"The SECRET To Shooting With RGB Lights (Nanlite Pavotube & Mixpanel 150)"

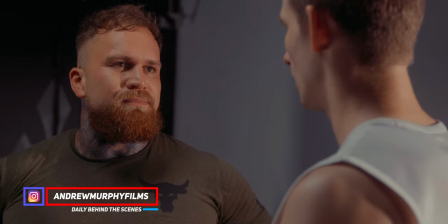(0:00)
Righty guys, so today we are going to be breaking down the lighting setup for my last video, which is called The Last Scoop.
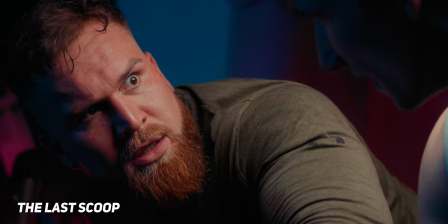(0:05)
If you haven't seen it, you can check it out here. It's about the conflict between two mates who are fighting over the Last Scoop of pre-workouts. So yeah, let's get into it. How's it going guys? My name is Andrew Murphy from Down Under in Gold Coast, Australia. All right, so this was a super duper fun shoot to be a part of.
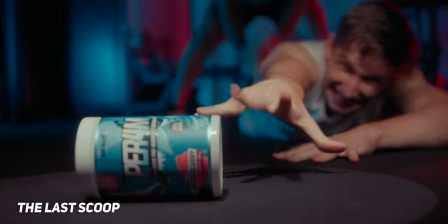(0:22)
Basically how it all started is my mate Jacob came to me and he was like, hey dude, I've got this stunt scene that of want to basically put together. He put together with Josh, who I met at the first time I actually met him was at the shoot that we did.
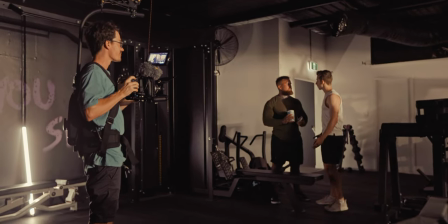(0:35)
And basically he was like, let's put something together. Let's film something cool. Can you light it? Can you shoot it? And I really wanted to test out a whole bunch of different lighting and stuff. So it kind of worked out good. And the end result turned out so good. So thankfully as well, we actually shot this after I shot my short film, What Happened in Mexico, where I used some really neon sort of lights.
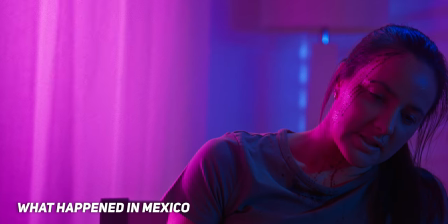(0:54)
I had a pink and a teal, kind of like from that like Blade Runner vibe I guess and from shooting that short film I learned a lot about working with colors and kind of like how to make them look as good as possible.
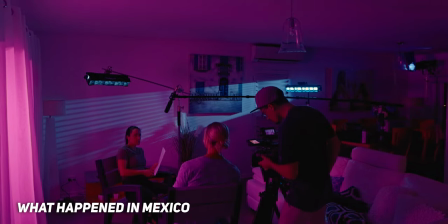(1:05)
One of the main things I learned from that shoot is to not use your RGB lights at 100% saturation so I found that even though we're shooting in raw sometimes
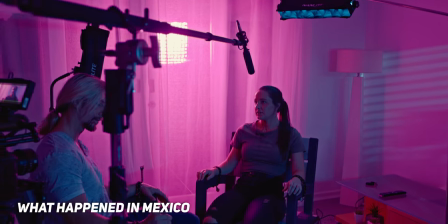(1:14)
some of the different color channels would be very close to clipping and you get a really weird like color situation going on even though we were shooting in raw and 10 or 12 bit i was still getting very close to clipping on some of the color channels so basically we're bringing it down the saturation isn't as much and you don't you just have a bit more like latitude between where you're going to clip with
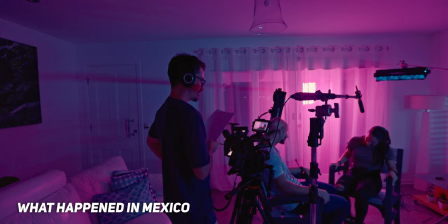(1:36)
each color the second thing i took away is to have some sort of like neutral color to make skin tones look somewhat natural so again in what happened in mexico if you haven't seen it as well i'll put up here so you can go check it out but basically just used a pink
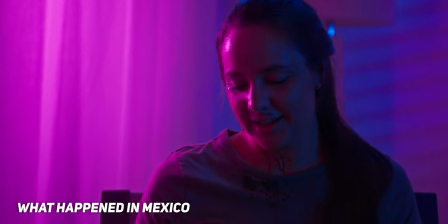(1:50)
and a blue and there was no neutral kind like 5600 Kelvin white balance or daylight balance light in there and there's this weird
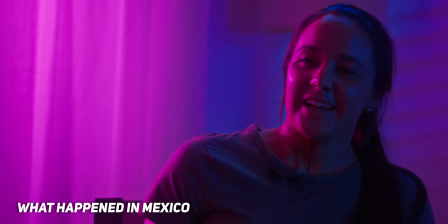(1:58)
kind of like hard edge between the two colors and it's what i was saying before this kind of like this weird clipping and it didn't really like merge and work together together too well so going into this uh this little commercial that we did the last scoop essentially what we did is i made sure there was always a
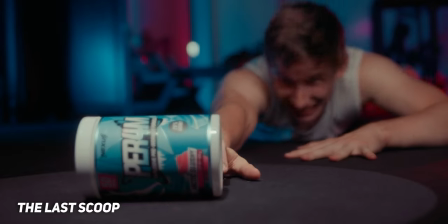(2:14)
5600 Kelvin daylight balance source near our talon so at least the skin tones and the general area of stuff still look normal and then
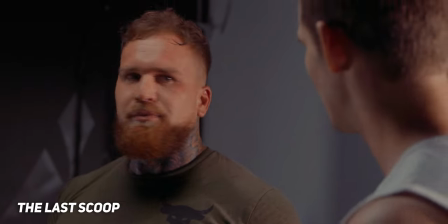(2:23)
the background everything could be as colorful as possible all right so basically the concept of this was is that two mates walk in and everything is just normal everything
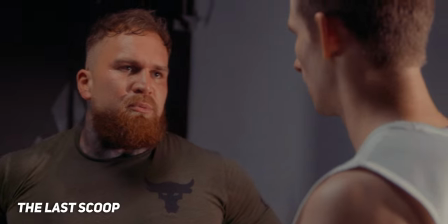(2:30)
is natural and then as soon as uh josh goes to grab the pre-worker everything changes it goes to this full like anime mode
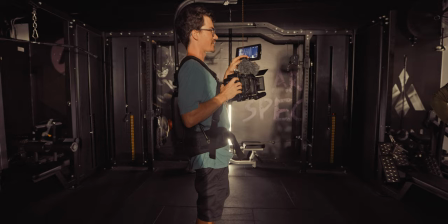(2:37)
everything gets super colorful and that is where the color change comes in so essentially we shot this uh this daytime stuff first this was a pretty
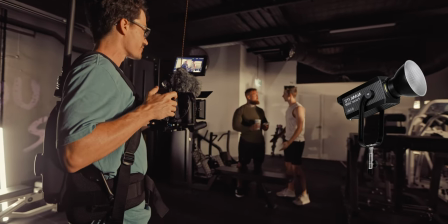(2:44)
easy setup i just had a 720b uh basically bounced against the wall uh and then a kind of couple of little tubes here and there just to
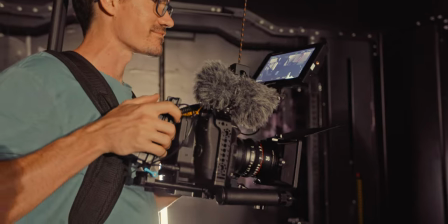(2:51)
add some little kicks. And then basically for the entire shoot, I had Jason, my mate, who was an absolute trooper, an absolute champ.
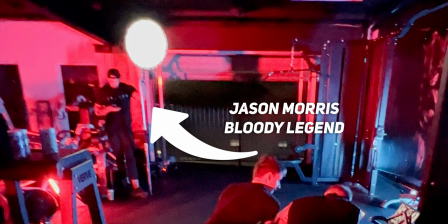(2:58)
He had the Forza 60B with a softbox on it and he held it above our talent for the whole thing.
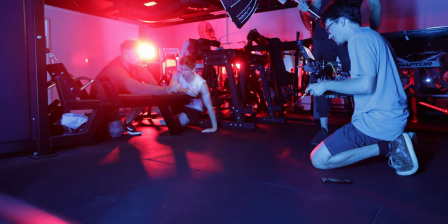(3:04)
All the fighting, all the intro stuff, like basically the whole thing. It was crazy, but he did an amazing job and couldn't end up without. So basically in most of the scenes,
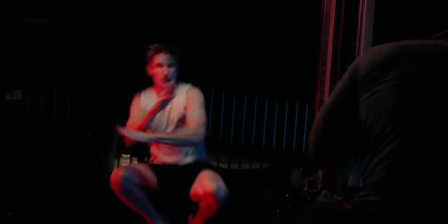(3:12)
I try to have Jason hold the light either directly above the middle of the talent or slightly back from the camera. So essentially, if this is the line, so the person here, person here, and I'm shooting this person, try to have it back a little bit so they're kind of like somewhat backlit by it.
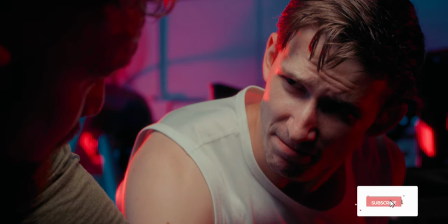(3:28)
And once Josh actually goes in for the grab, we can see just like kind of how much this 5600 Kelvin daylight balanced light is actually doing to the scene. So again, without this, the skin tones would just be colored, so there wouldn't be like any separation. You wouldn't be able to separate the person from the background as well and that's why this worked so good.
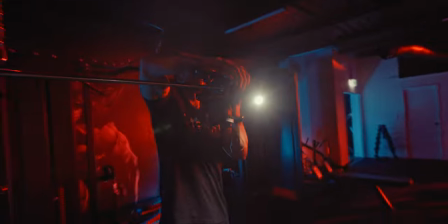(3:46)
Now because they were working on a really tight timeline and with a really small crew essentially like Jason was the only one that could operate lights
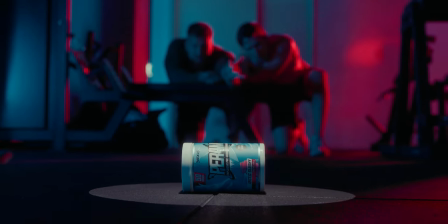(3:54)
so it's just me shooting Jason holding a light and that's why in this scene here basically there we have a spotlight above and then we didn't have
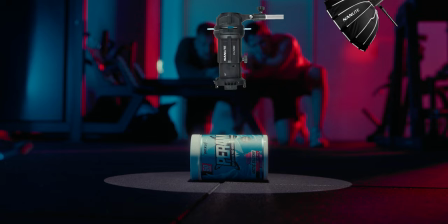(4:02)
another light to be able to put above the talent to kind of like make it look somewhat natural and somewhat consistent but the idea of this whole thing is that it's supposed to just be like kind of like anime inspired and not be super realistic so it kind of worked anyway so basically once all the color comes into the scene we've got a few different lights going on so the main light we have to the right of frame if we're going off this frame
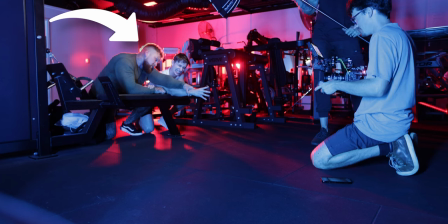(4:23)
is basically a mix panel 150 and that is on just like i think it was like a 360 degree red just
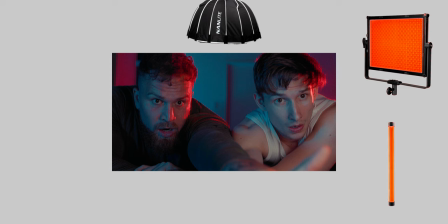(4:29)
like a really vibrant red and then we also had a 15x on that same right side just basically land up against some gym equipment and they were also on a red hue and then on the left side of frame we had all the blue ones so i think we had a 15x and a 30x on a blue, and that was basically just leaning up against the wall.
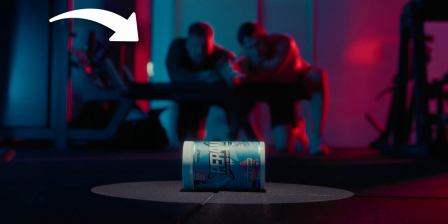(4:47)
And in this shot specifically, you can see a red cast coming out of the stairwell, and that was because we had a 15x tube in there as well.
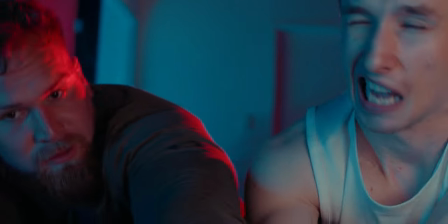(4:55)
Now, how we actually managed to achieve this shot, because I had a ton of people ask me how long it took to roll it and basically get it to land the exact position.
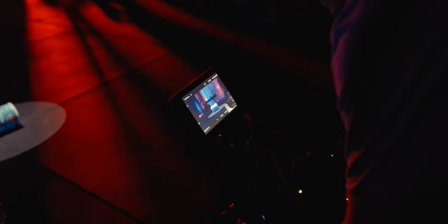(5:03)
What we actually did was actually reversed it. So, we had the bit of pre-workout in the middle of the spotlight set up, ready to go.
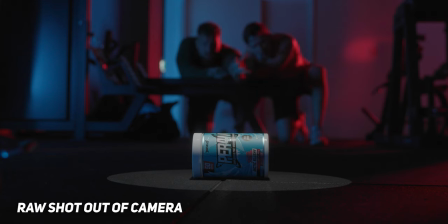(5:09)
And then we had a fan, which I was going to use for Hayes. And essentially we had the fan on and Jason would just like basically bring it in and start rolling away the pre-workout. And then we basically had to time it. So before we did that, we had the boys look at each other and look back at the pre-workout. So we had to kind of time what it was going to look like once we reversed it. So then it would actually work, which is a little bit confusing, but it worked out really good. Now, thankfully, before we actually started shooting any of this, Jacob and Josh actually put together a stunt scene and they filmed it just like on an iPhone and they sent me over the preview.
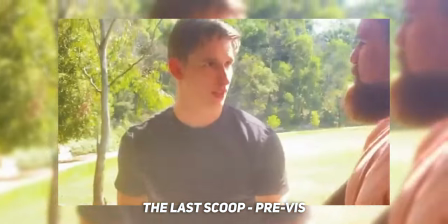(5:41)
So here's a bit of an example of the previews that they sent me just to kind of give me an idea of like what the stunt scene was going to be, what the moves are going to be,
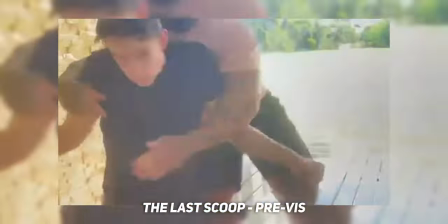(5:49)
and some rough angles sort of thing. And then basically going into it, I had an idea of what was actually going to happen and where I kind of needed to be. And it took a little bit of time to kind of like work out where we needed to be and kind of like what the camera angles were.
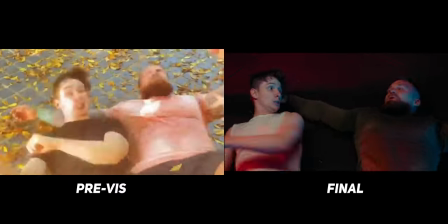(6:02)
But then once we got into it, it was basically just like a, I guess like 245 degree angles and shooting each person. And we just basically ran through the whole thing in little chunks. So the boys didn't have to kind of like do the whole thing in one tank. Now, ideally, if we had enough time,
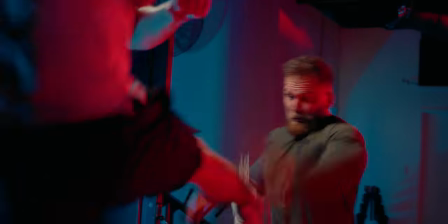(6:16)
I would have loved to have shot a wide just like side view of the boys fighting to be able to cut to that as just like kind of like another angle rather than just having the two angles. But it already took us about five hours to shoot this. I think we finished at like midnight or one o'clock in the morning. So we kind of were on a time frame for what we actually, the time that we put into it and the time that we had to shoot this, it turned out so, so good. Everyone's absolutely stoked by how it actually turned out.
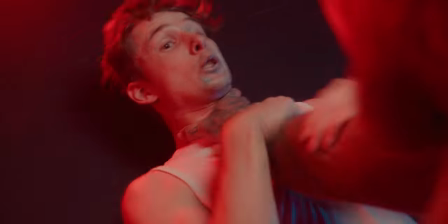(6:42)
And finally, for this scene where Josh's eyes start glowing after he takes the last scoop of pre-workout, this wasn't actually a practical thing.
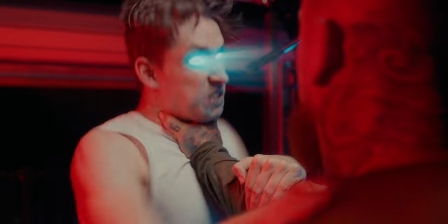(6:50)
This is just all done in DaVinci Resolve.
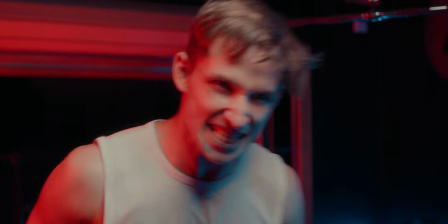(6:52)
So essentially, I just went through and I just painted every single frame in, because I wanted it to kind of look like a bit more of a cartoony anime style effect.
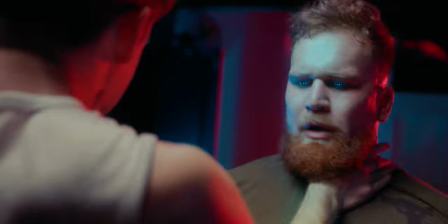(7:01)
And then the final thing I did was add the kind of like the light beams and stuff and a bit of a glow on Jacob's face and also the reflections in his eyes as well.
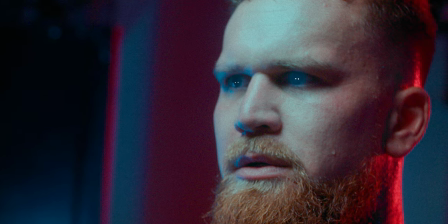(7:09)
So it kind of like sells the effect a little bit more. Again, if we thought about this a little bit more and we had the time, it would have been good to basically have even just like a little 6C tube held up against like Jacob and Josh's face to have some sort of, I guess like color cast on them to stop me from having to do this in post. But considering like it actually worked out really good, And thankfully,
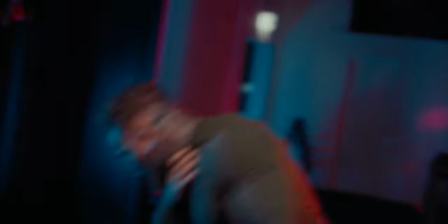(7:30)
DaVinci has really good tools for like tracking faces and tracking stuff to make it super duper easy to make this effect possible.
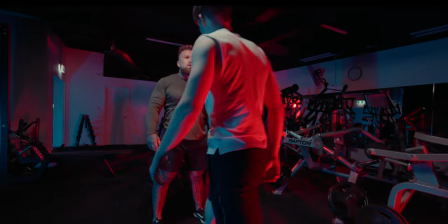(7:38)
But overall, it wasn't a super duper complicated shoot to, I guess, like shoot. The main thing that I just learned from the short film that I shot, what happened in Mexico, was to basically have your colors, not have them at 100% saturation.